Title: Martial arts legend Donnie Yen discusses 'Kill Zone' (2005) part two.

This is the kind of flavor, almost like real fighting. So in the beginning, he was a little bit, wasn't too sure about the idea. I said, you know, let's try it out, don't worry. But of course, in my mind, once I roll the camera, I'm going to push it to the limit. Basically, I wanted to get him going and push him where he really react instead of reacting to the, moving to the choreography.
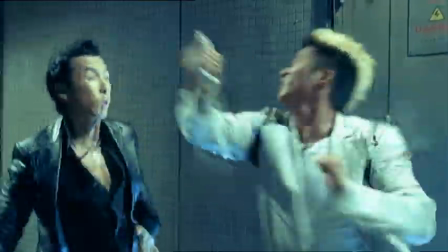[4:38]
Actually, there weren't that many, there weren't a choreography for that, especially for those couple of shots.
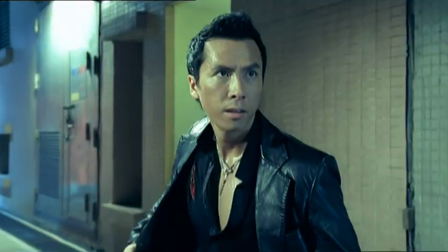[4:44]
It was a direction, it was a guideline of positioning.
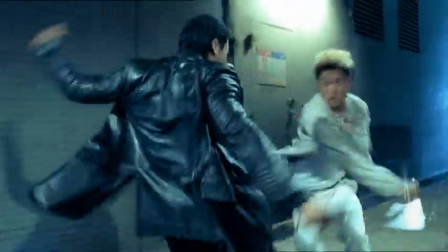[4:49]
All the movements were free, basically like a free sparring. When I rode the camera, I pushed the envelope, I really, really attacked him. But of course I pulled back and just to feel, you know how sometimes when you see two boxers, when they played out and they first start off and just jabbing, playing off, and then they would push the envelope a little bit and they would eventually end up a real spotting section. That's what I wanted in that particular few shots in that scene, is to get my opponent really react to real reaction. And then what does he do? He wanted to really attack me. Then I just kind of work along with it, you know, and then to capture it. That's one thing I wanted to capture, and successfully it worked. You know, it came out really looking real because it was almost real, you know. And the other thing I wanted to do was to really fight with impossible, really hard to shoot, is short weapons. He was using a knife, and I was using a baton, police. Now, usually when people start shooting these kind of shorter range, smaller objects, they use a lot of close-ups, which is understandable because so the audience can see the character of the objects and to enhance the power of the objects or the weapons. But like I said, in this scene I wanted to show how real they are, so I didn't really go right to the close-up of these weapons, which made it very difficult, because it's very difficult to swing around with a little knife in a wide shot, because first of all, you can't see the knife, because the shot is so wide. So what do you do?
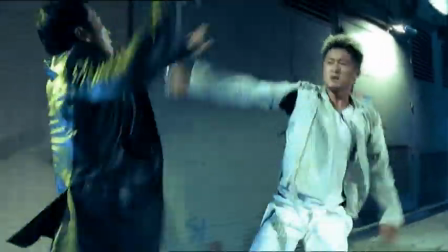[6:42]
You really have to move your body and really perform with your body,
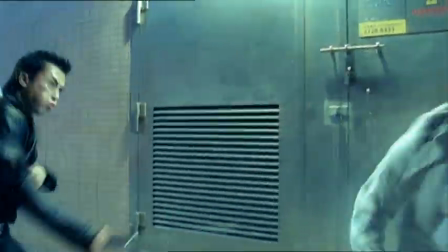[6:49]
and then really make these weapons as threatening as possible using these big movements.
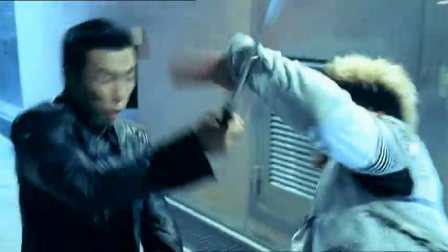[6:59]
That's also I don't think many people dare to attempt to do,
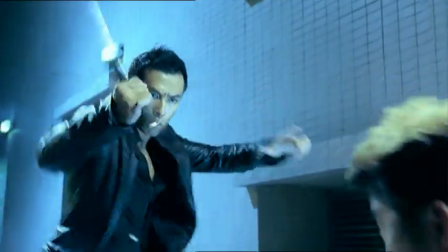[7:04]
you know, to put on a screen like that and shoot short objects and short weapons in such a wide shot because you can easily
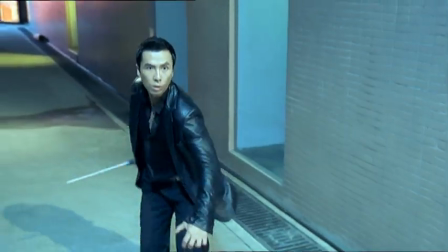[7:10]
at the end looking with no power at all,
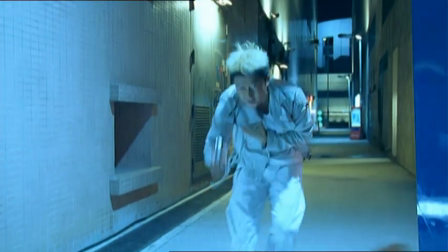[7:16]
no effects, you know, no threat, not threatening at all, but you know everything worked out, you know, so So I was very pleased with those couple of shots. You really put it on the screen and it takes a lot, not only the concept, but you also take two performers really understanding how to move with their body in a wide shot, big movement. At the same time, really know how to control themselves.
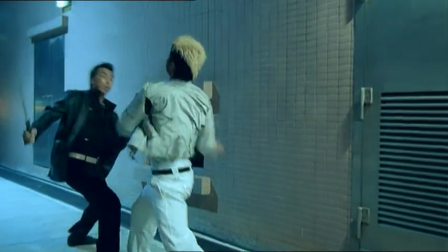[7:39]
Otherwise, I mean, we could have killed each other, but it worked out, and I knew what I was doing.
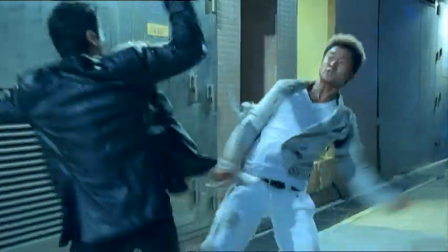[7:47]
To shoot something like that, it has to be as real as possible.
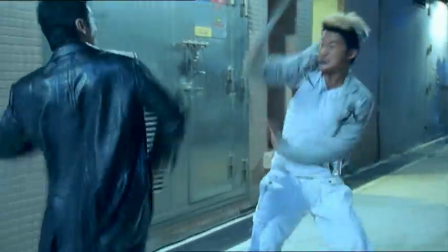[7:52]
And to capture realism, you can't repeat it all the time, you know. After a while, it will become mechanical. It will become repetition, right. So I think the best reaction should be the first time. But of course, we have to make some adjustment of maybe, you know, the cameraman could maybe be out of frame. So we made a few adjustments. and it took us about two or three times.